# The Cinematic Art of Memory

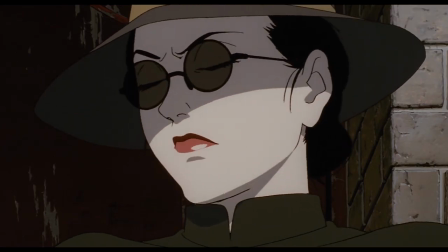Chiyoko's journey is one that traces Japan's troubled history through the 20th century,
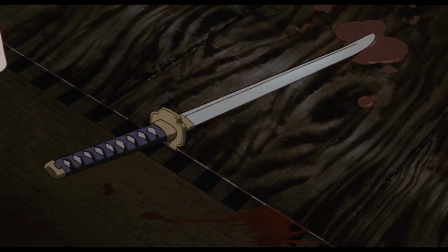often finding herself entangled in the political complexities of her times.
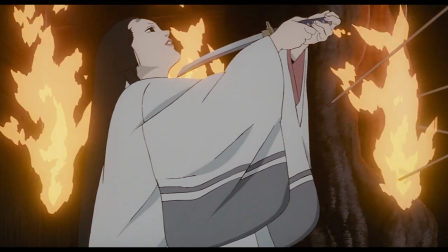It's a personal story that serves as a synecdoche for a societal one.
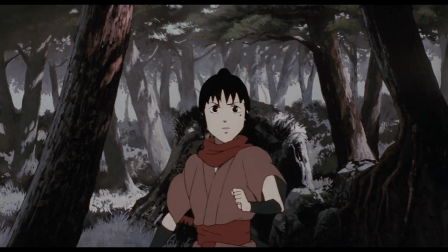Perhaps this is why the color palette of the flashbacks is so often dominated by whites and reds, the colors of the nation. And then we have Isao Takahata's masterpiece, Only Yesterday,
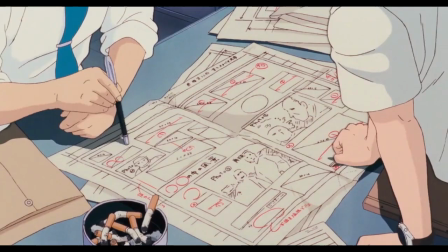where 27-year-old Taeko decides to take a trip to the countryside away from Tokyo, where she has spent her entire life and now works.
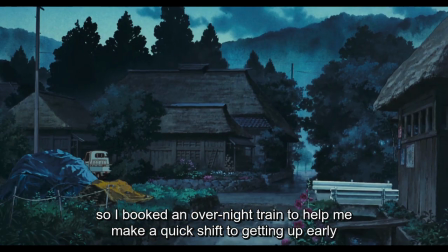There she visits the family of her brother-in-law, and throughout the story she recollects memories from 1966, an important year of her childhood.
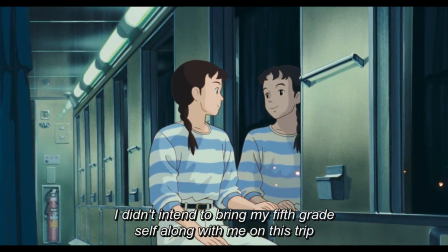私は今度の旅行に小学校5年生の私を連れてくるつもりはなかった。
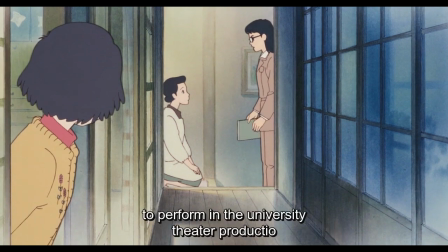But the point of these flashbacks is not to reanimate within Taeko a desire to become an actress or anything like that.
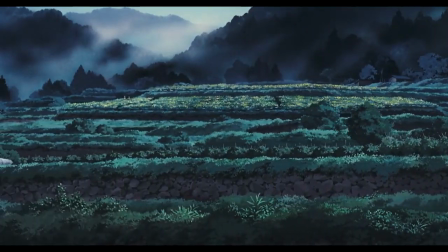It's something deeper. They reanimate within Taeko a longing for something different, not a return to her own past,
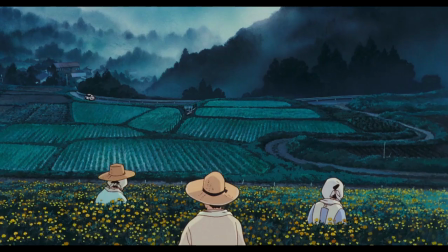her own roots, but perhaps to the country's roots.
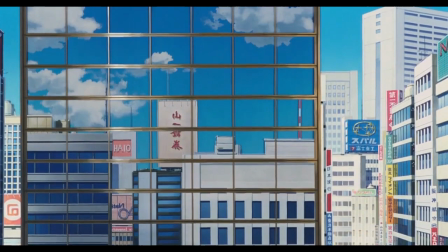A return to a simpler way of life, unencumbered by everything we see in the opening shots of the film.
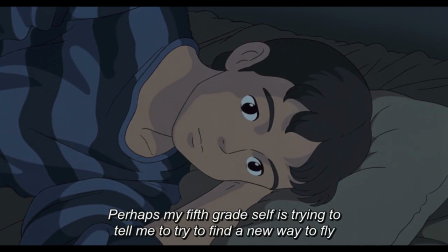5年生の私がつきまとうのは 自分を振り返ってもう一度羽ばたき直してごらん。
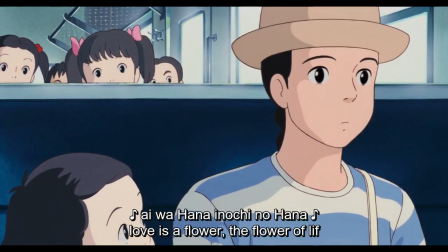But the film doesn't insist on the inherent importance of any specific memory.
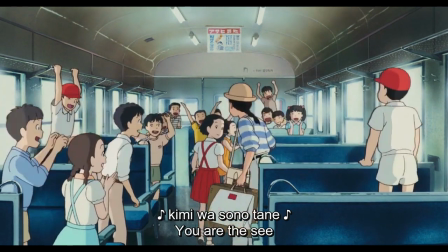It simply embraces the ephemeral quality of the past. Like in this scene where the young Taeko interacts with a boy from her school.
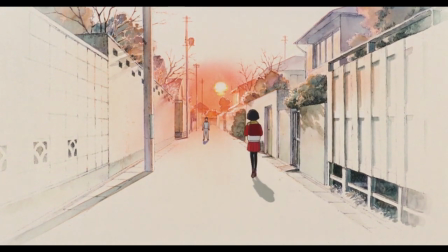We never see this boy again, nor is any other romantic relationship pursued in these flashbacks.
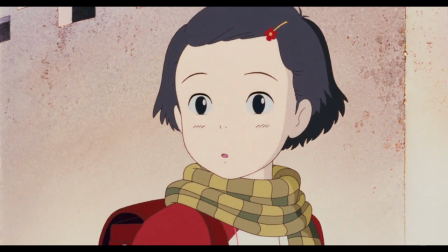The memories of that specific boy will fade, but the feeling remains,
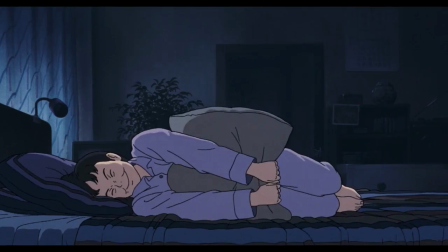as we see after cutting back to the present where Taeko recalls the interaction and immediately erupts into a nostalgic fit of joy.
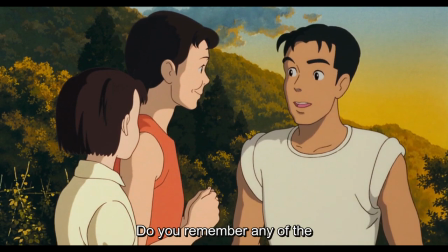The point is that each of these memories evokes a transitory time in Taeko's life, whether it's her first love, her first pineapple,
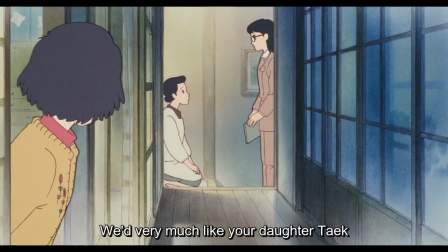the girls and boys learning about periods for the first time, or Taeko being offered an opportunity that would potentially change her life forever.
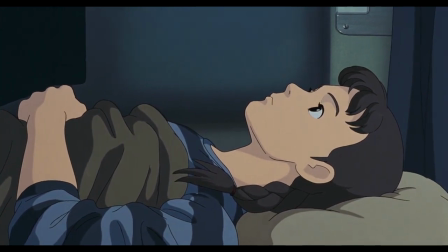These flashbacks are a herald of change, urging Taeko to accept this new beginning she finds herself confronted with in the present.
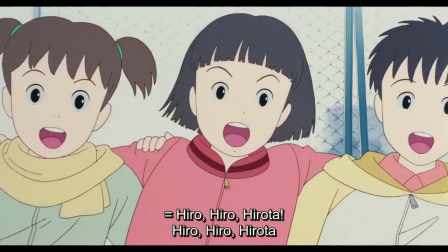And of course,
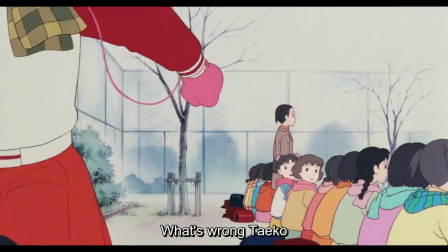the fading of the specifics of memory is perfectly conveyed visually through the faded borders and backgrounds of the flashbacks,
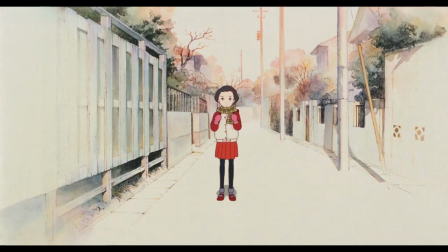evoking the limits of memory in painting a clear and accurate picture of the past.
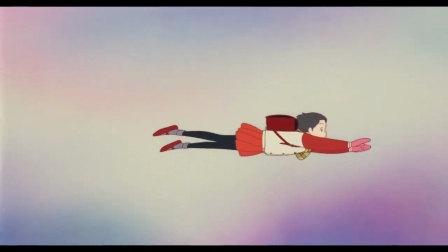And then of course we have scenes where the film departs from realism entirely to better depict the reality of a child's inner experience.
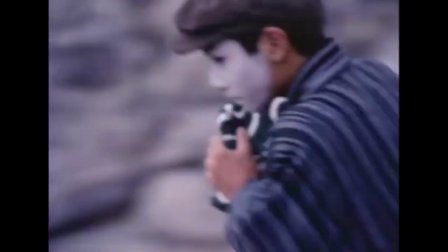Shuji Terayama uses a similar method of embracing magical realism
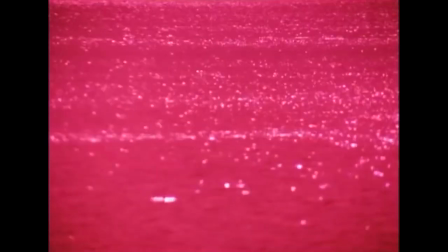as a way of evoking the surreal quality of childhood memories in his films.
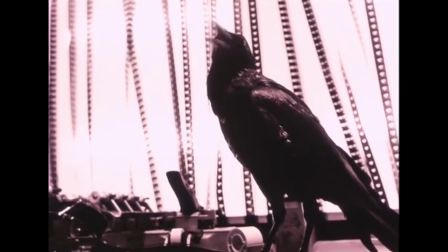And what Terayama captures best is the impressionistic quality of childhood memories,
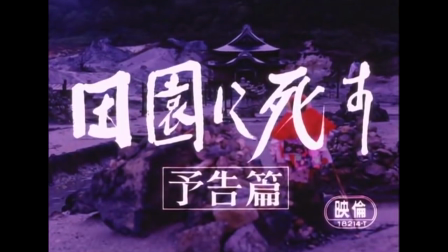as we see in the bright colours of Grass Labyrinth or Pastoral Hide and Seek,
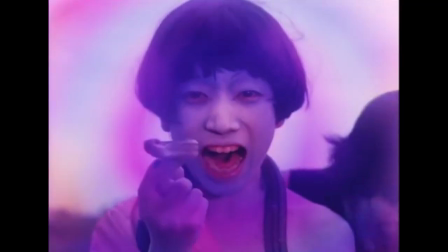where the rainbow filters of the past are contrasted with the cold,
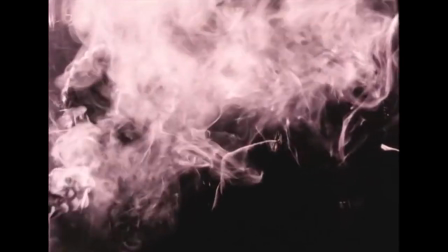bleak black and white of the one scene set in the present.
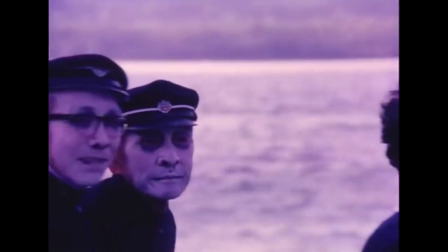But memories aren't always a source of pleasant nostalgia or self-fulfillment in cinema.
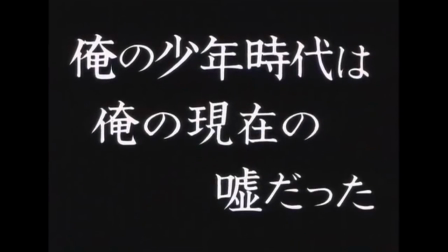Sometimes memory can be manipulated, and the past finds itself misinterpreted.
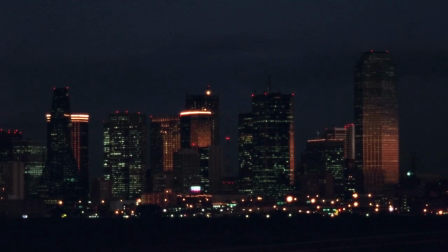This is the case in a film like The Thin Blue Line, Errol Morris's highly influential true crime documentary about the wrongful conviction
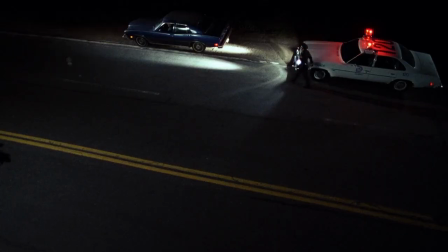of Randall Dale Adams for the murder of Texas police officer Robert Wood.
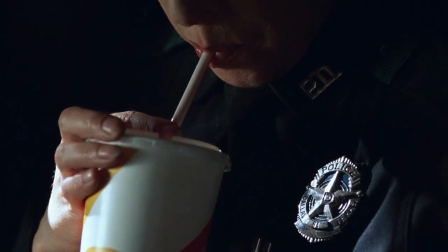The film established or popularized many of the true crime gimmicks that have become ubiquitous within the genre, notably the crime reenactment scenes. And in The Thin Blue Line, we return to this scene many times throughout the film.
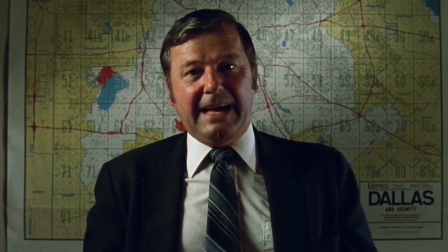But as the story progresses and new information is revealed, the reconstruction changes.
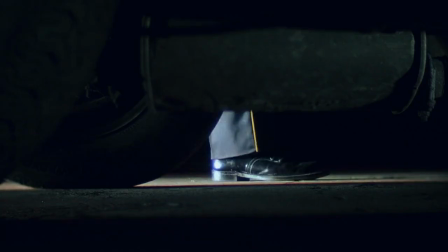Whether it's the police officer's position during the shooting, the make of the car, or the silhouettes of the people inside.